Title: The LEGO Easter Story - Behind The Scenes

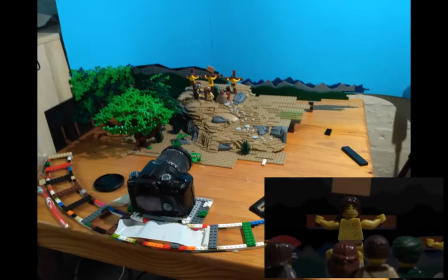1101s
So yeah, for the whole animation, I use a clicker that's attached to the camera, just so I don't touch the camera every time I take a photo, because that just helps reduce the risk of wobble. And I'm curious, there's a toothbrush there.
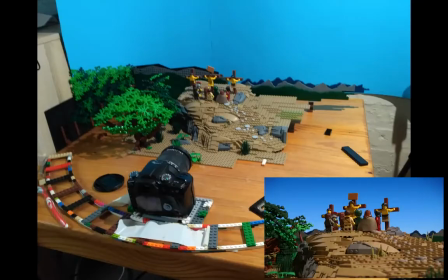1118s
Is that used, or is that just your toothbrush? Yeah, it's my toothbrush, obviously.
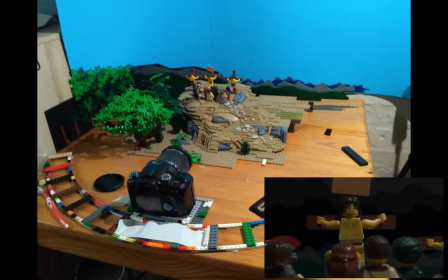1124s
No. I was intending to use it to brush off dust off the characters, but I never actually got around to it, because it would have just been too much effort. It's so dusty in South Africa, and
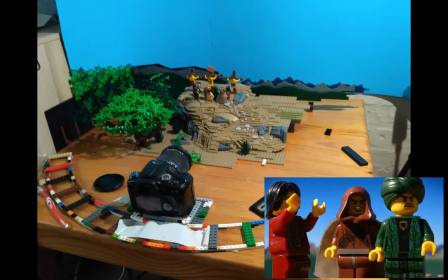1143s
you'll notice in the sets that they are quite dusty.
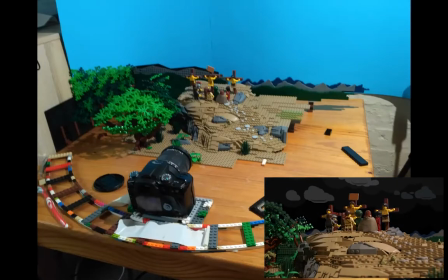1147s
I think it was particularly bad in the close-up of the crowd in the crucifixion scene.
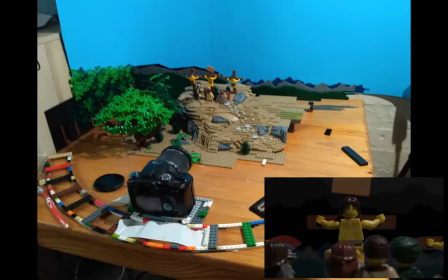1154s
If you look on the figures there, the dust on them is quite bad. I wish I had rubbed it off. So that's what it was for, but I never got around to using it.
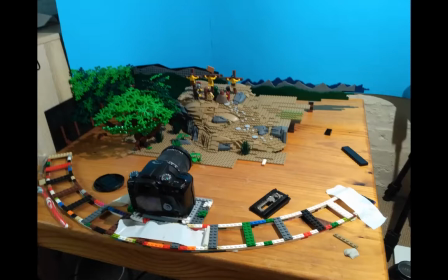1164s
If anybody ever complains about it, just say, well, of course it is set in the Middle East, and exactly. it's dusty. Exactly. Yeah, it was entirely intentional. And then this is our last photo that we've got.
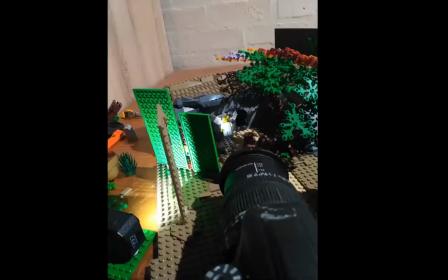1179s
This one, I wondered when I saw the video, I thought, how did you do that? How did you do the effect when the angel appears and there's a bright shining light? So this effect Talk us through this. could easily have been done in DaVinci Resolve.
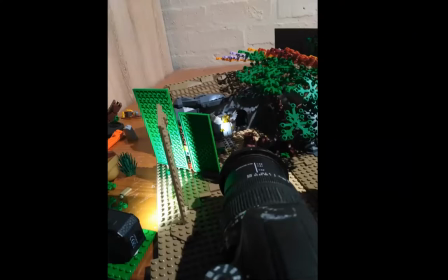1197s
But I just thought it's much nicer if the special effects like this are in camera, because it makes them look that bit more authentic and realistic. So when I got to the scene with the angel, I was thinking, I want the angel to be glowing, just because often angels are depicted as glowing.
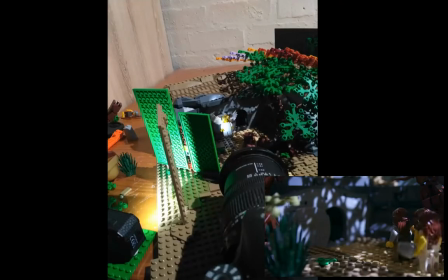1217s
Whether they actually did or not, nobody knows.
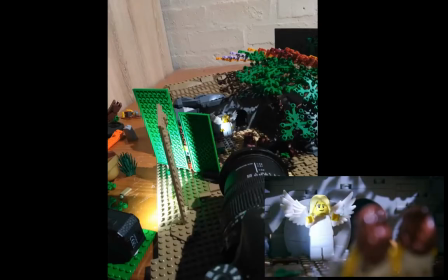1221s
But so what I did was I made a little slit out of Lego bricks to shine my lamp through,
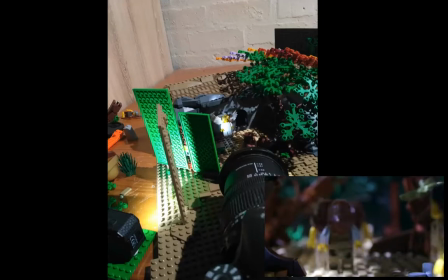1229s
so that it was just on the angel and not on the rest of the rock work and everything behind it.
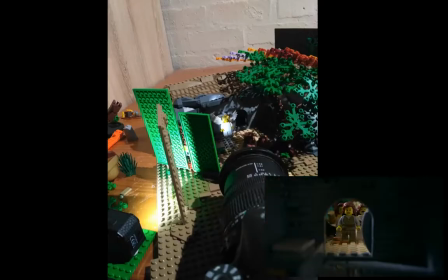1236s
And also I used larger plates to stop the light shining on the woman, which you can just see behind the camera.
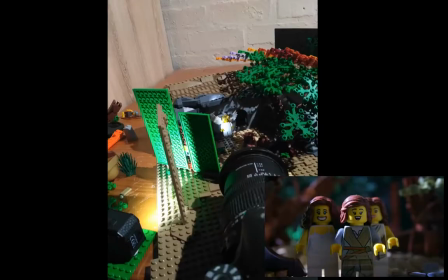1244s
And then for the flashing effect, I turned up the brightness of the lamp and the exposure of the camera each frame, and then put the angel in when it got to its brightest, and then turned it down again,
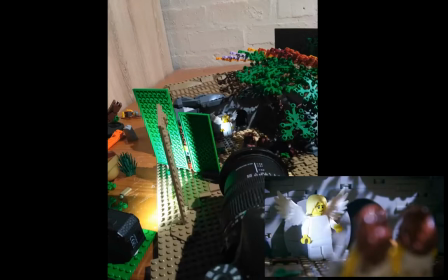1259s
but still, once it was fully down, still kept a slight glow on the angel, just to give that glowing effect while the angel's talking. Wow, it's fascinating to hear how it came together and to see those behind the scene photos. And if you're watching this and you've not seen the video, then stop, go and watch the video. Take a break, have a cup of tea, and watch Joshua's amazing Easter animation. And if you want to use it in your church, watch it 10 times while you're having your tea. It's only 4 minutes. Yeah, you could do. And and if you want to use it in your church, you can download it from gochattervideos.com. Just before we finish, talk us through why you wanted to do a project like this. Why did you want to present, for example, the Easter story, as opposed to another story that you could do, or anything else? So I've wanted to do something like this for a very long time. I have another channel on YouTube where I've uploaded about 6 short stop motions. They're nothing like this one. I made them about a year or 2 ago, of parables. And because I'm a Christian and because I love Lego, it's just a way that I can combine both of those passions and share the good news with the world around me, with doing what I love, basically. So it's an amazing way to combine those.